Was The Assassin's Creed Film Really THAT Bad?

15 minutes into Top Gun, we've seen some amazing footage of jets that sets up the scene amazingly,
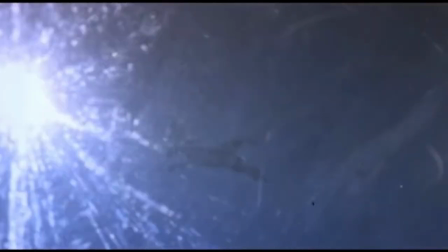(4:03)
an awesome dogfight that, through its dialogue, sets up the various personalities of the pilots that are involved in the rest of the film,
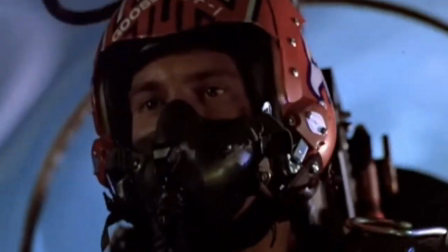(4:10)
and defines the imminent not-Russian threat. It also sets up an important subplot point for Maverick's romance by making him
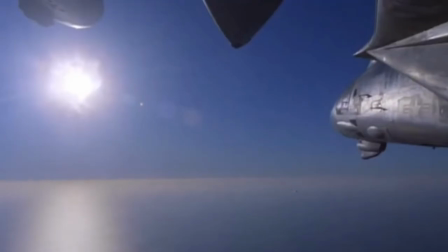(4:19)
intimately familiar with the MiG-29 so that he can get intimately familiar with his significant other.
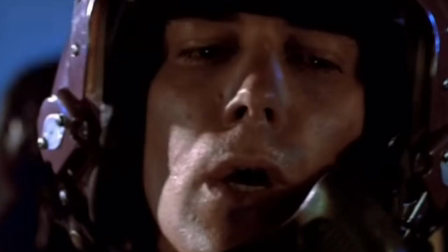(4:26)
We then see Cougar panic, which shows the high level of stress these pilots are under and gives us some context.
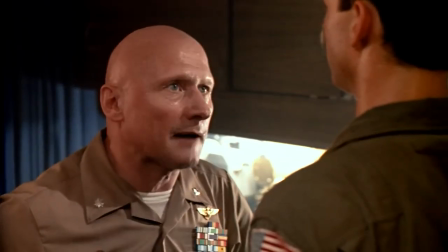(4:31)
And it also sets up Cougar's failure to deal with that stress and Maverick's rise, as those two characters are going to Top Gun.
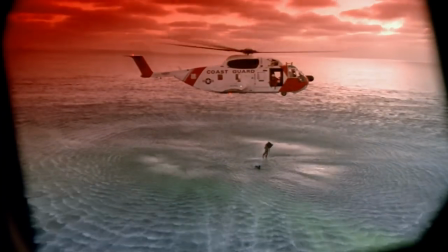(4:40)
That sets up Top Gun. We've got the character dynamics, the future romance plot set up, and the looming setting of the Slukavilans.
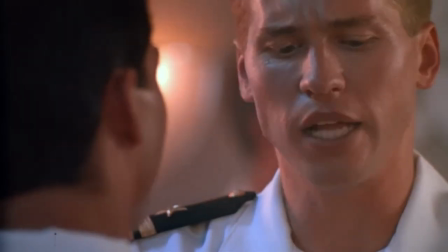(4:47)
In less time than this film has taken me to show Michael Fassbender crawling on his belly desperately.
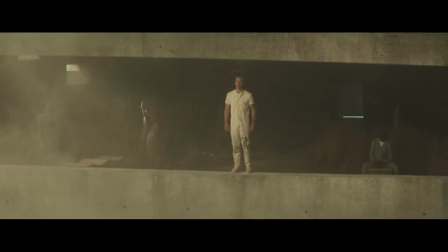(4:54)
When he's done desperately crawling, he eventually reaches a window and stares out from the upper floor of Abstergo HQ, with some CGI that is kind of cool, but the pan out probably just left everyone in the cinema that hasn't played the games going,
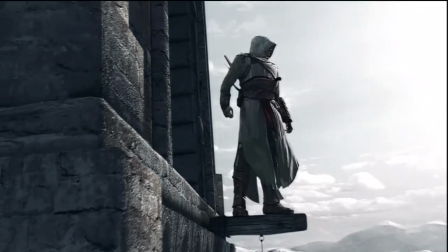(5:10)
"What?" I'm all for fan service, but it would be really great if by now someone in the show said something.
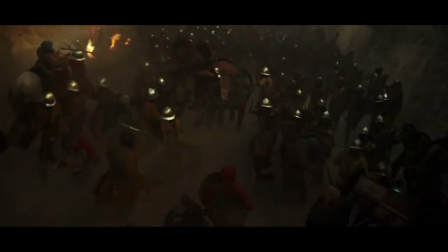(5:16)
As we approach the 20-minute mark of the show, we have yet to have a full section of dialogue back and forth between two characters properly.
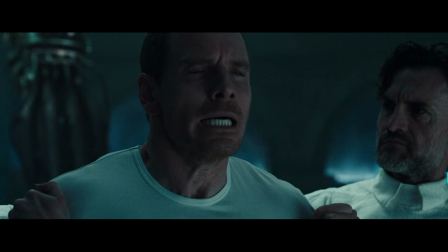(5:23)
Without much ado, our protagonist is jacked into the Animus, and with a tad more exposition from Science Lady, that poor section of the audience that hasn't played an AC game is left completely befuzzled,
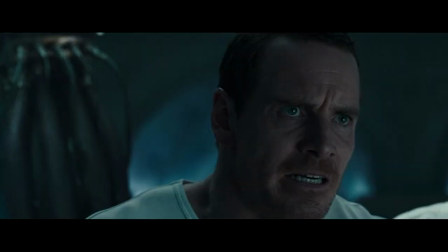(5:35)
as Michael Fassbender is sent back in time to relive a battle between his ancestors and the Templar.
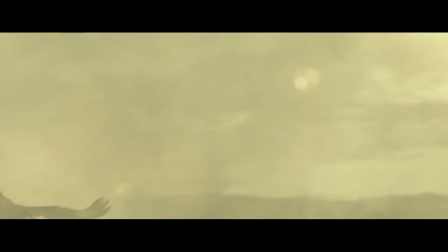(5:41)
We now pan to some CGI footage of an eagle flying over medieval Spain. We're now over 20 minutes into the film. There's, again, no real plot characterization, and now we just have a combat scene.
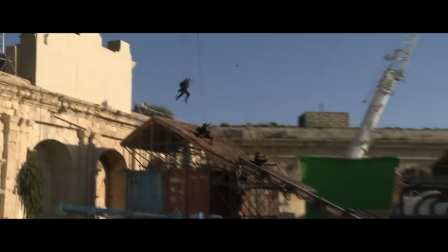(5:52)
And it's a pretty good combat scene between the assassins and the Templars, some nice parkour, some sword fighting.
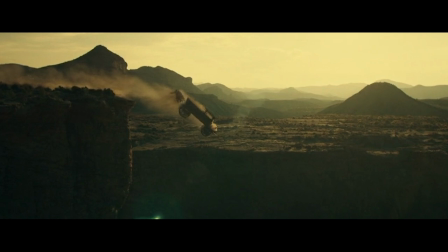(5:58)
But the combat scene ends in a literal cliffhanger, one that causes Cal to desync with the Animus and be pulled out of the simulation.
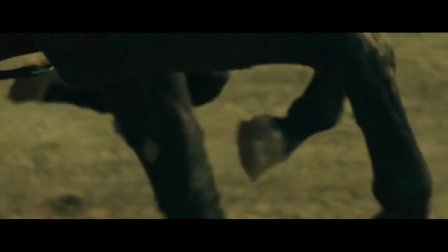(6:06)
There's nothing to the scene other than some meaningless action. The action itself is fun, but action is supposed to forward the plot.
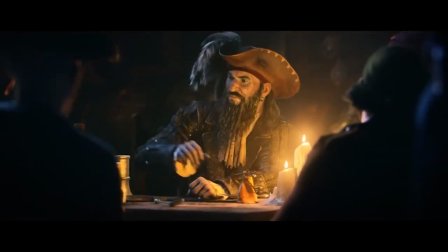(6:13)
This action does not do this. As he returns to the present, Cal is told that he did a good job, though at this point,
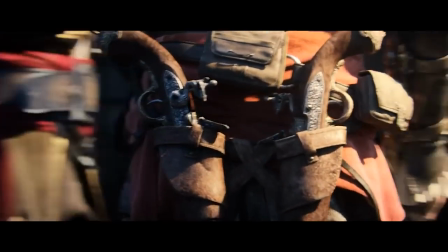(6:20)
again, the story hasn't provided any criterion for what him doing a good job would be. As his consciousness fades out, presumably from brain damage from the Animus,
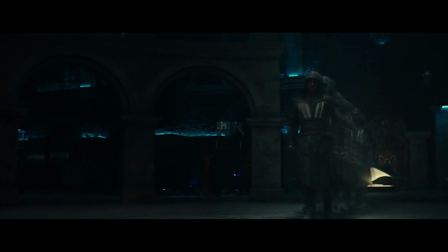(6:28)
he sees the faint image of his ancestor from Spain walking towards him.
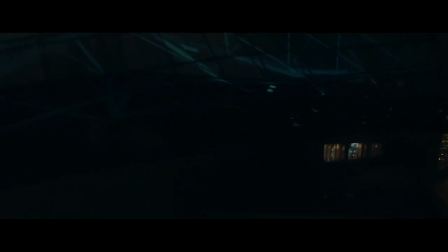(6:34)
I know I've been hard on some shows for having too much exposition,
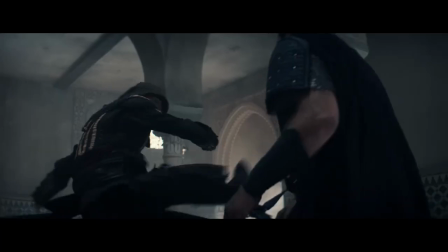(6:38)
but this lack of exposition is absolutely on the other side of crazy things.
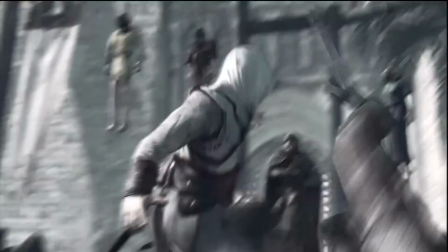(6:43)
This is not an avant-garde French cinematic masterpiece, despite having that French Bond girl and it using an Ubisoft IP.
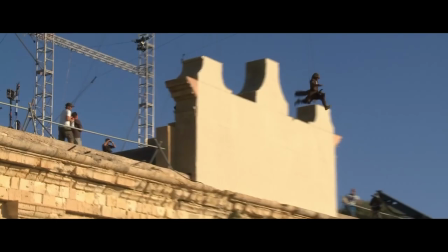(6:52)
Some actual dialogue and characterization of the people involved in the story and its plot might be nice because we're getting to the
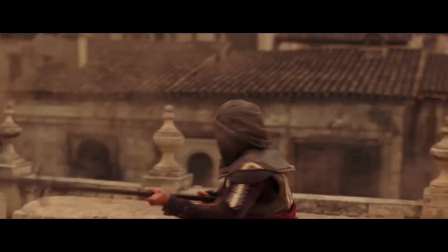(7:00)
25-minute mark and I'm starting to feel insane. But pan camera.
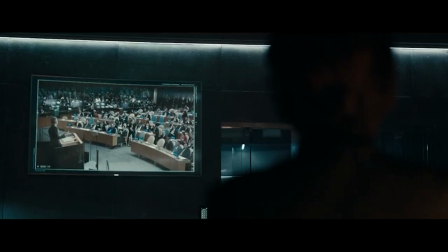(7:04)
Jeremy Irons is sitting surrounded by Templar artifacts watching himself on TV address what is presumably some fictional version of the United Nations. Him and his daughter are having a disagreement about how to use the Animus with Cal. French lady, who looked nothing or sounds nothing like her father, wants to gain Cal's trust, while her father wants to push him as hard as possible.
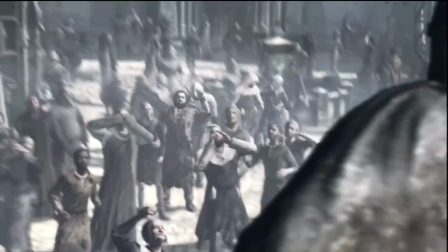(7:23)
As her father attempts to do up his cufflink, it's not so subtly revealed that he has some sort of neurological disorder,
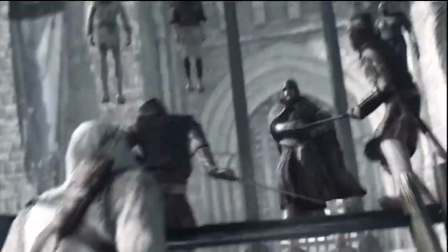(7:29)
probably some form of Parkinsonism from the shaking of his hand. But don't worry, nothing will happen with this plot point, I promise you.
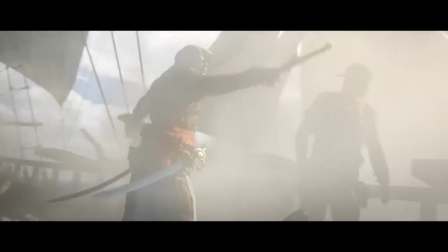(7:37)
It's not relevant because what his daughter is in fact looking for is the cure for violence, not Parkinsonism.
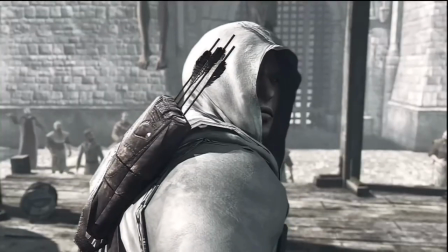(7:43)
A line that is going to make even more zero sense to anybody that hasn't played an Assassin's Creed game before.
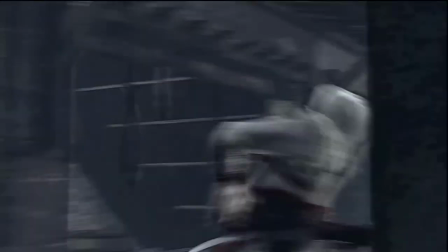(7:49)
Because all the normal audience in this film is seeing is two famous actors speaking absolutely gibberish in a drab, futuristic building.
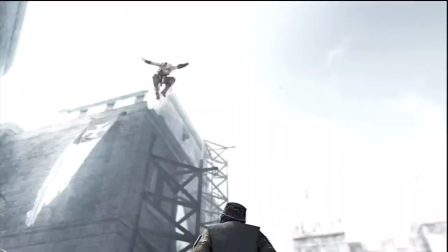(7:57)
If you watch this film and you're not a fan of the Assassin's Creed games, my heart goes out to you. Now, at this point, I thought they might be trying to add some tension.